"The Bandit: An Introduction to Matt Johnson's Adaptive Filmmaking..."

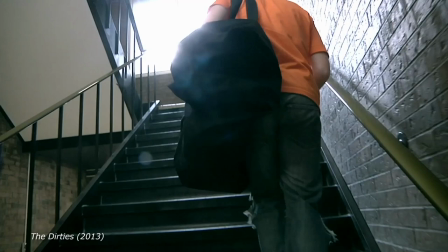(8:22)
They wanted to get as close as they could to their own experience growing up,
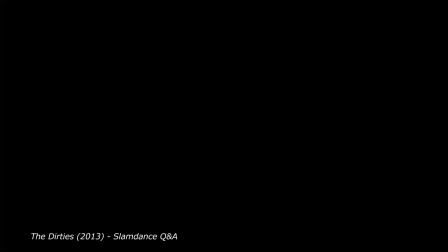(8:25)
and chose the faux docu-style used in Nirvana the Band the Show so that the kids' voices propelled the film. After The Dirties screened at Slamdance, Matt Johnson spoke about how the films that their characters, Matt and Owen, made were heavily based on the films that the Columbine killers created. When you watch those videos, like you can access them, they're in like BBC documentaries, and obviously the portrayed is very dark, but when you just watch the footage, you're watching like kids who don't know any better just being funny, and they're just trying to make each other laugh, and that's what they were doing when they weren't planning this stuff, like I think most kids do. And I think when something tragic happens like that, you're exactly right. Just the word evil literally expunges everything else. You just hear these people are evil or people who do this are evil, and the conversation ends.
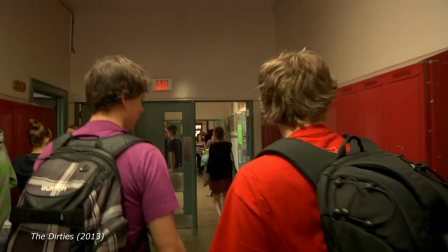(9:19)
I feel as though there are many aspects of Matt Johnson's films that are not readily apparent to a general audience.
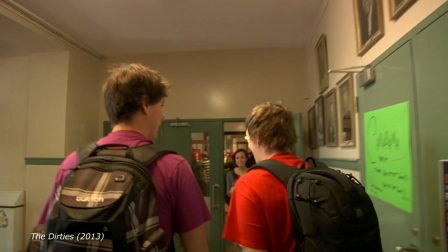(9:25)
One of the reasons why the atmosphere inside the school feels so real and chaotic is due
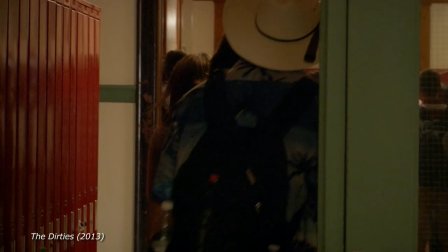(9:30)
to the fact that almost all the students you see on camera are actually real students attending school that day.
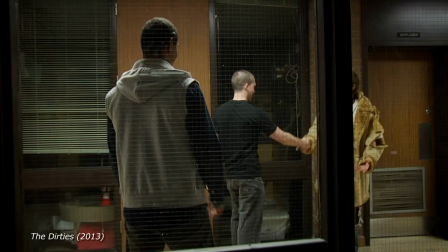(9:35)
In some of the scenes, the cameras are hidden while shooting through a window, but even when the students are aware of the cameras and the crew, they have no idea what the film is about.
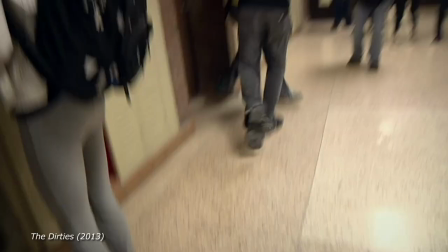(9:44)
When Matt is being bullied by the Dirties, some of the students' reactions you see are real expressions of surprise.
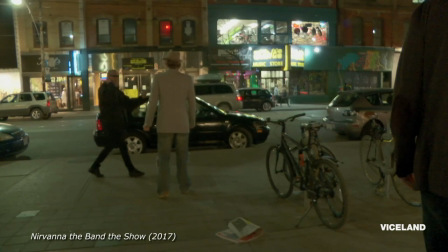(9:50)
This method of reactive filmmaking and improvisational acting gives the actors the freedom to take the narrative where it flows naturally,
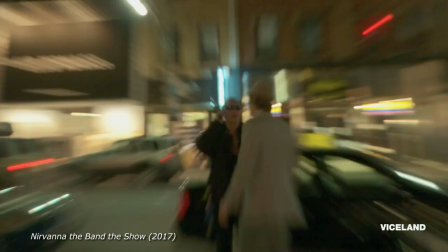(9:58)
This leads to many of the most memorable moments in Matt Johnson's films and episodic series.
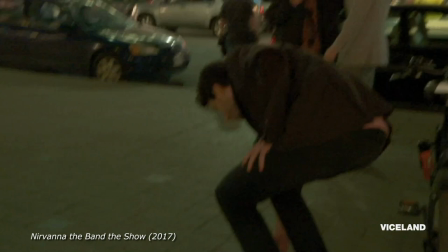(10:03)
Strangers that seem to appear out of thin air become characters that enter the scene and make their impression on the protagonist,
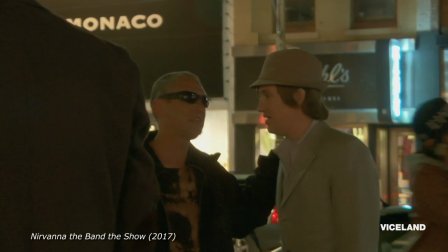(10:09)
sometimes changing the whole course of the narrative altogether, just by being themselves.
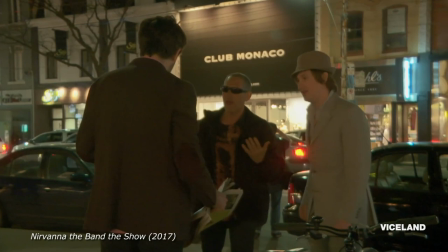(10:13) I'm just short for one beer, dude. We don't have it. You have it? You have 50 cents? That's all I...
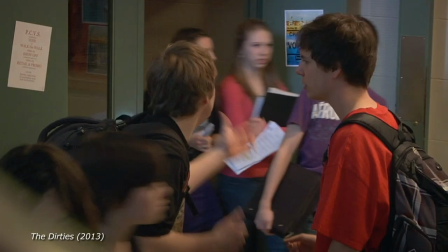(10:18) Yeah. Anything, here's, man. $3. $3, dude!
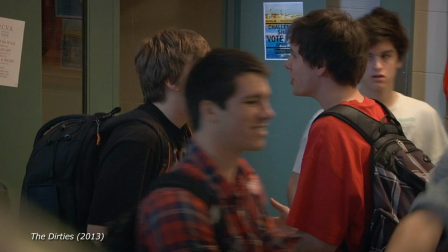(10:23)
The protagonists are placed in a living, breathing, natural world surrounding them that no amount of film extras and blocking can recreate.
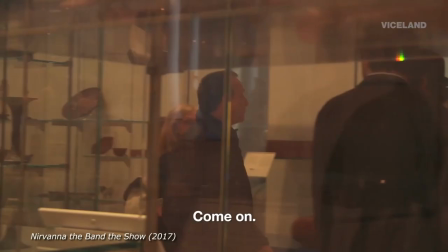(10:32)
These blurred lines between fiction and reality create compelling narratives in which truly anything could happen next,
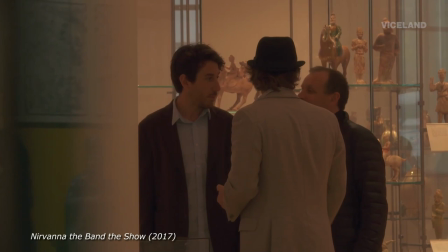(10:39)
and the audience is left shocked, wondering how much went to plan, which scenes were scripted, and which moments actually happened.
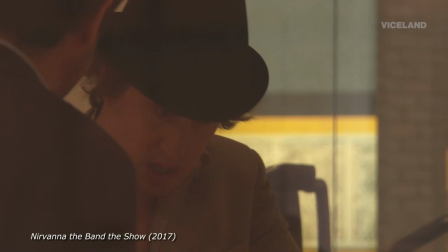(10:46) You don't have a phone? Yeah. Okay, so just use your phone.
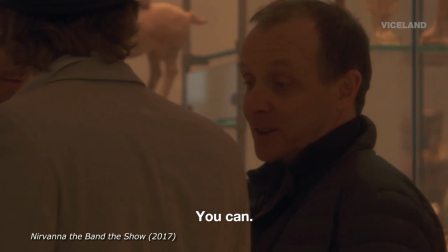(10:52) So let's do this and get out of here. Oh, right, use my phone. You can't.
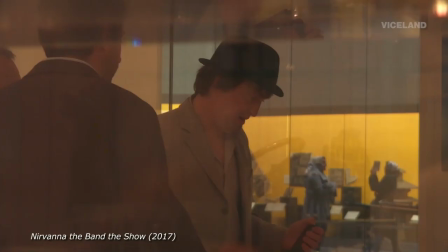(10:56) I can't. Can I? Breathe. I would say just do it. Okay, give me a countdown. I don't know, 3, 2, 1, go.
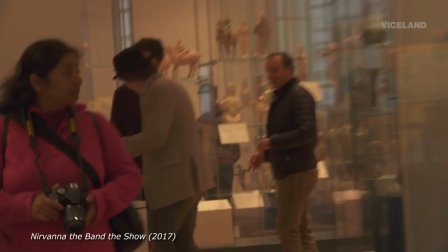(11:05) Holy sh**.
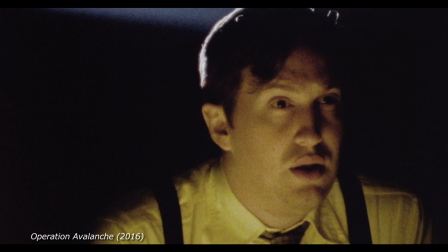(11:10)
This brings us to Matt Johnson's most daring and ambitious project yet. His most recent feature film, Operation Avalanche.
We can do it on our own. We can make a film that shows us going to the moon without actually doing it.
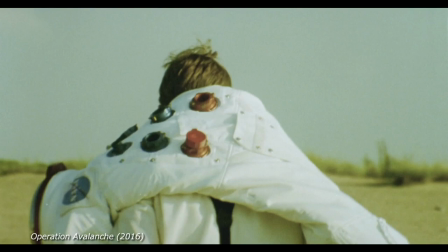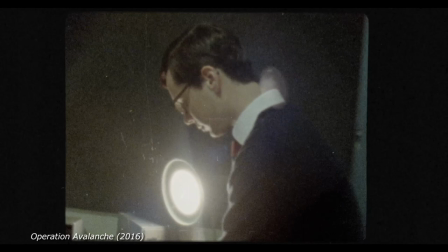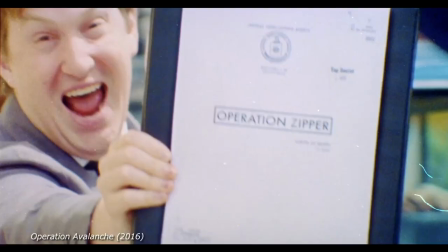(11:41)
Matt Johnson and Owen Williams make a second appearance as two budding CIA agents sent to find a mole in NASA during their attempt to land on the moon.
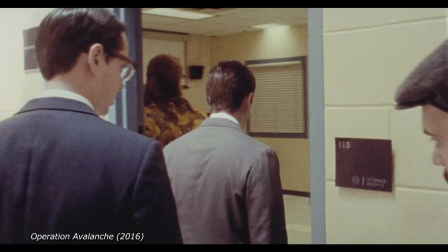(11:50)
Upon discovering that NASA is incapable of completing its mission, Matt decides to fake the moon landing using their filmmaking expertise.
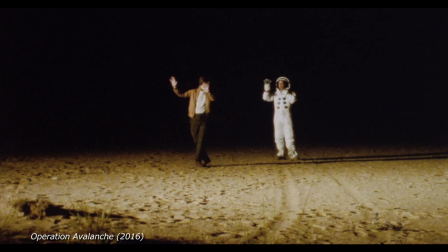(11:58)
A simple and concise premise, but make no mistake, Operation Avalanche pushes boundaries in almost every aspect of filmmaking.
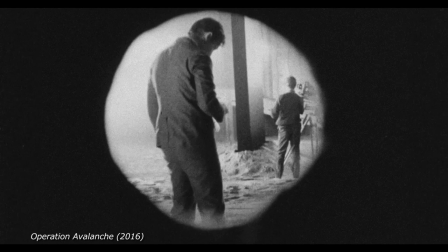(12:07)
Masterful visual effects recreate and bring to life still photographs from the set of Stanley Kubrick's
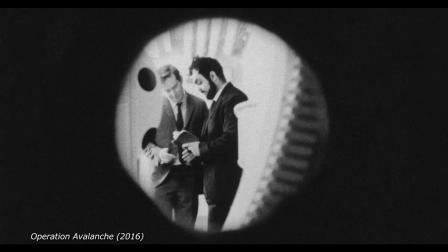(12:14)
2001 A Space Odyssey and places characters right alongside him.
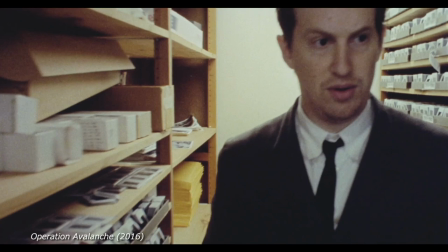(12:18)
A cinematographer stays in character from the backseat while filming one of the most intense and impressive car chase sequences captured on film.